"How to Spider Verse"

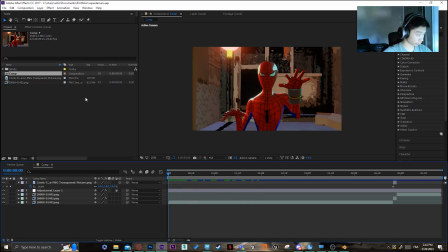[12:07]
once you've opened After Effects just grab your your blender render and just put it into the just put it into the actual After Effects tab
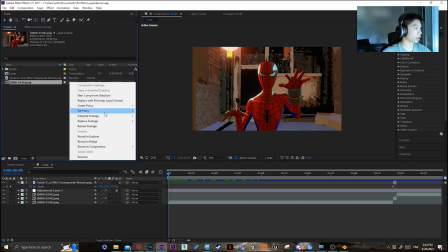[12:20]
just grab your footage you may have to actually put at 24
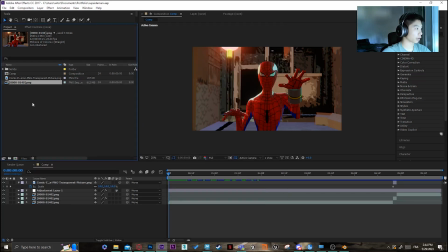[12:26]
frames per second but once you've done that just drag it there to give you a
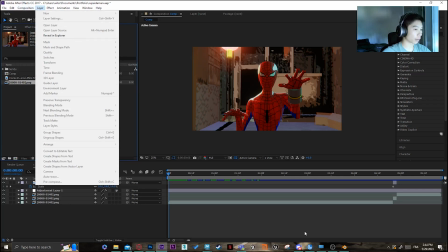[12:34]
should give you a new composition and
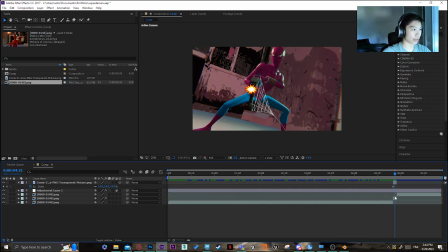[12:38]
then once I've done that what I basically did was just add this little like this gun flare right there it's like comic book gun flare it's just an image I grab on the internet again and I just composited the flare onto the gun.
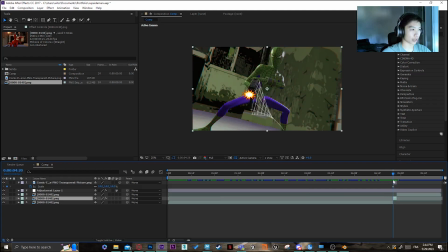[12:57]
And I also did some like color changes for the actual impact of the gun. So it actually gives you like an actual impact when it does it.
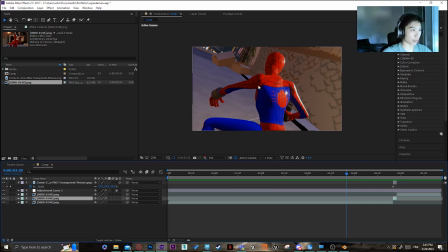[13:16]
The other thing I'm gonna do on After Effects is give the uh chromatic aberration so there's like a way to actually do the uh like the chromatic depth of field that you can see in the spider-verse movies but for some reason mine just doesn't work maybe it's because of the abc file
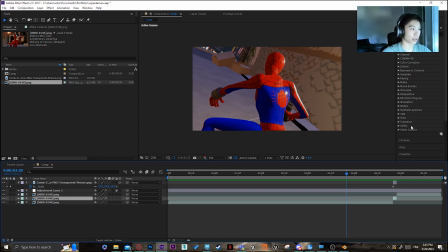[13:33]
i did with maya but personally just doesn't work for me you can try it but uh personally i prefer to do it on after effects it looks pretty good too
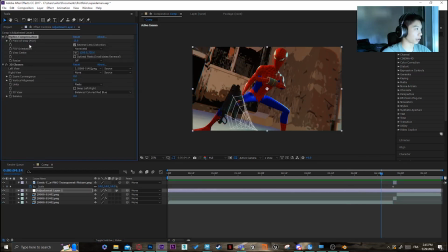[13:43]
so uh yeah basically when you want what you want to do is just uh put an optics conversation with 3d glasses blinds color red and blue and you can change the intensity of the actual chromatic aberration with this I prefer to set it at 15 does the job
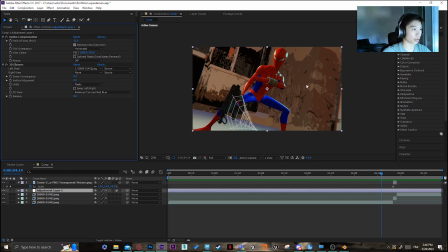[14:03]
pretty like does the job pretty good so I'm not gonna change it once I've exported this this render what I'm gonna do is just basically go into Adobe
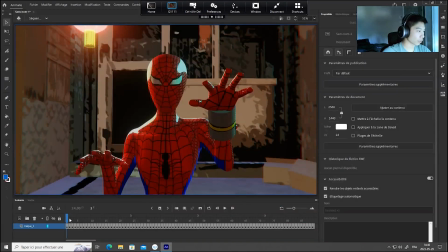[14:15]
animate so once I've imported it what I'm going to do is just basically create another
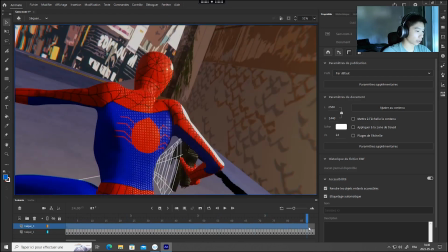[14:21]
layer I'm going to grab the whole footage and
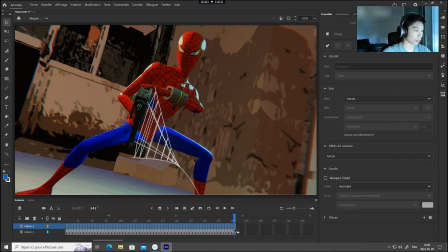[14:31]
just put one for
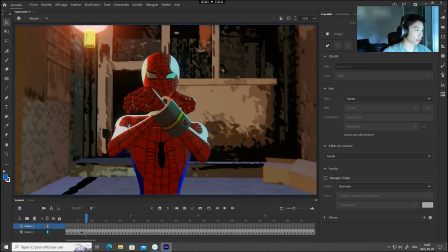[14:36]
each frame and what you're what what you want to do with Adobe animate is actually
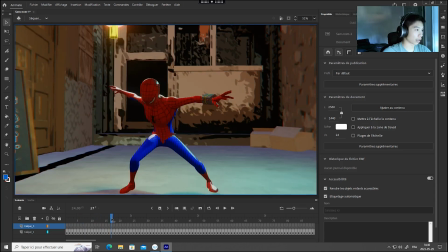[14:42]
giving it like a secondary animation or not necessarily secondary
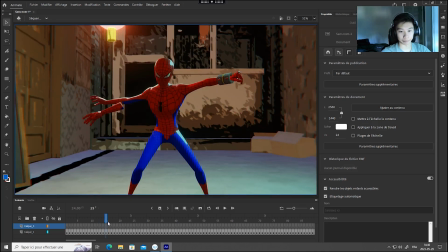[14:48]
animation but like um action lines like they do in in comic books so as you can see like he sort of like moves
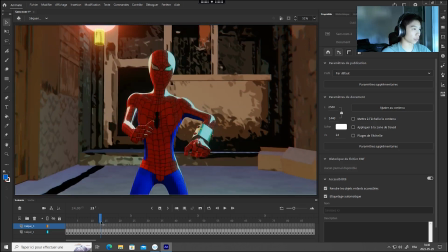[14:58]
his arm out so what you want to do is just like mimic those kinds of
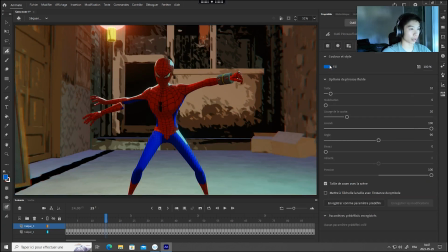[15:02]
movements so what i did is just basically I took the actual color of his arm and just draw a big red line like that so now when he actually opens his arm there's sort of a cool
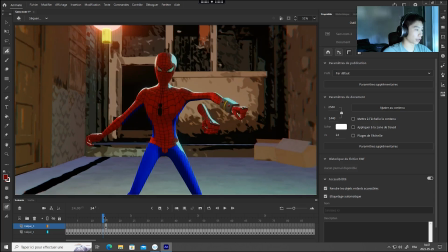[15:20]
action line that kind of looks like a little bit like a motion blur trail too so you can also do that so it moves in two frames and go do the
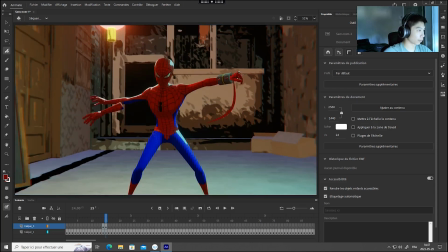[15:33]
same thing to the second arm so